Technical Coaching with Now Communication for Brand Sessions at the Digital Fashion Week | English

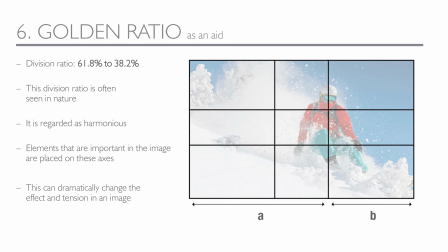[12:18]
We see many examples in nature that follow the golden ratio, like the proportions of leaves, trees, even the human body. It makes everything look more exciting and gives us the feeling of harmony.
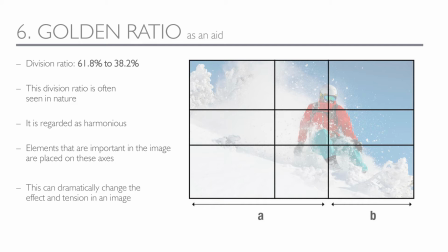[12:36]
Many cameras and apps give you the option of a grid view. And that's why. If you take photos or shoot video, place your motive a bit to the left or a bit to the right, and you'll see more harmony and eventually a better look.
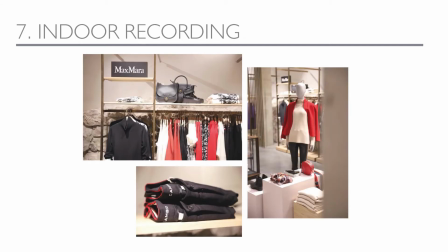[12:55]
So the last topic of our photo and video basics is about the challenges of indoor recording. You may have made this experience yourself when you tried to shoot your product before. We step into a little store or a department and feel totally disoriented.
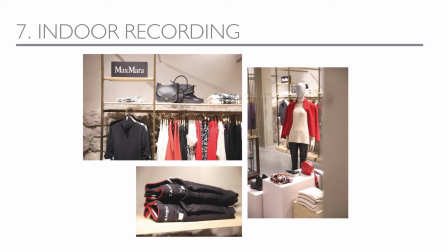[13:11]
There are so many distractions, like other brands, racks, signs. So how to deal with space? These pictures were shot in a very small room with a lot of distractions. The solution was to get a little bit closer,
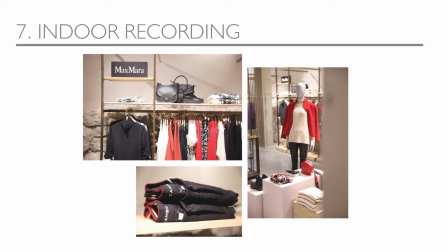[13:29]
finding 100% messages, such as themes and topics, and to focus on them.
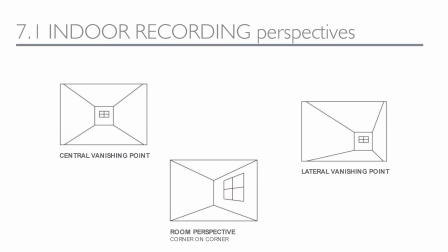[13:35]
I think the result is not so bad. So when you shoot indoor, you need to make a decision about the right perspective. It's all about finding a vanishing point, for example central or lateral, maybe even put in the golden ratio,
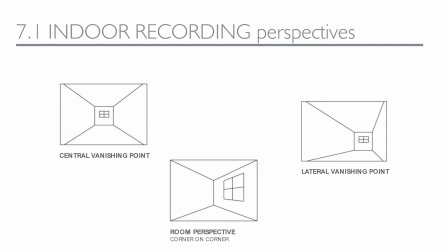[13:53]
or frame your picture by focusing on a corner and using the two walls as a frame. That helps me to let the space even look bigger. So try which perspective works best for you before you start shooting.
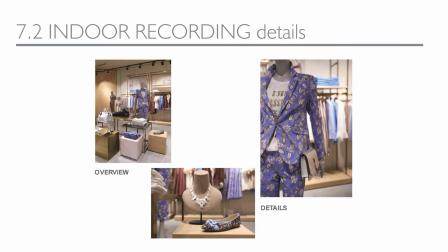[14:11]
Before you get started with your indoor shooting, think about what story you want to tell. This is a great example from a video. First, we shot an overview in the corner perspective, so the viewer can see the whole theme. Then we pan over the product in a close-up
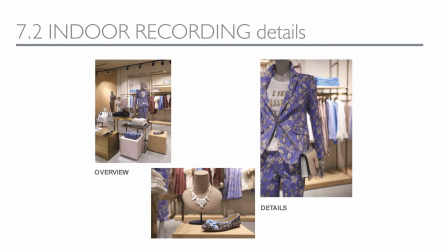[14:28]
and end in an emotional approach with a stage product and a lot of styling and details. The blurry background softens the impression and helps the eye to focus on the product. So, it's a whole story. So, enough about the basics. It should be enough to get you started. Let's move on to some tricks you should consider before you push the record button.
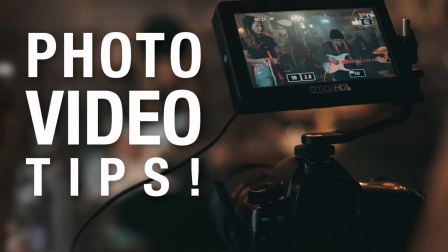[14:56]
So I have a few tips for you for the preparation, the filming and the editing afterwards.
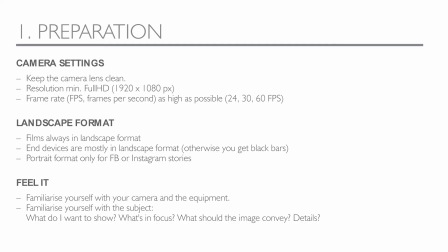[15:02]
Let's start with the preparation. Make sure that your camera lens is clean. This may sound a bit funny, but imagine you set up a shooting. You've got your models, your assistant.
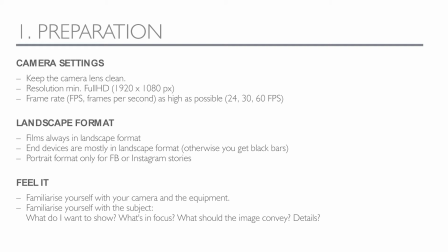[15:17]
You cleared the area, did all the effort for great visual merchandising, set up the lights and shoot for 3 hours. Then you go home and sit down on the editing screen and recognize that there is a fingerprint all over your footage.
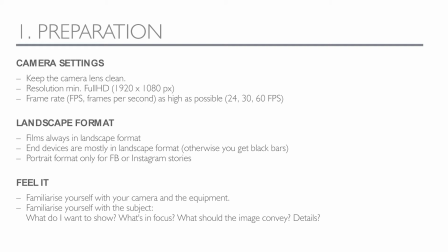[15:34]
Wouldn't that be annoying? I can tell you, it happened to me. So please check all your lenses and clean them. Then you want to check your camera settings. Make sure that the resolution you shoot with is minimum Full HD.
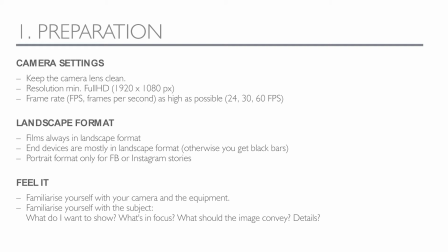[15:49]
That means a resolution of 1920 pixels wide and 1080 pixels high. The more pixels a picture has, the sharper is the image. Even good smartphones provide you the opportunity to shoot in Full HD.
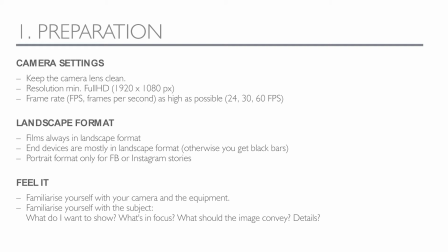[16:06]
Good cameras even give you the opportunity to shoot in 4K. You may consider this. The great benefit of shooting in a very high resolution is that you can zoom in afterwards without losing any quality or pan the picture.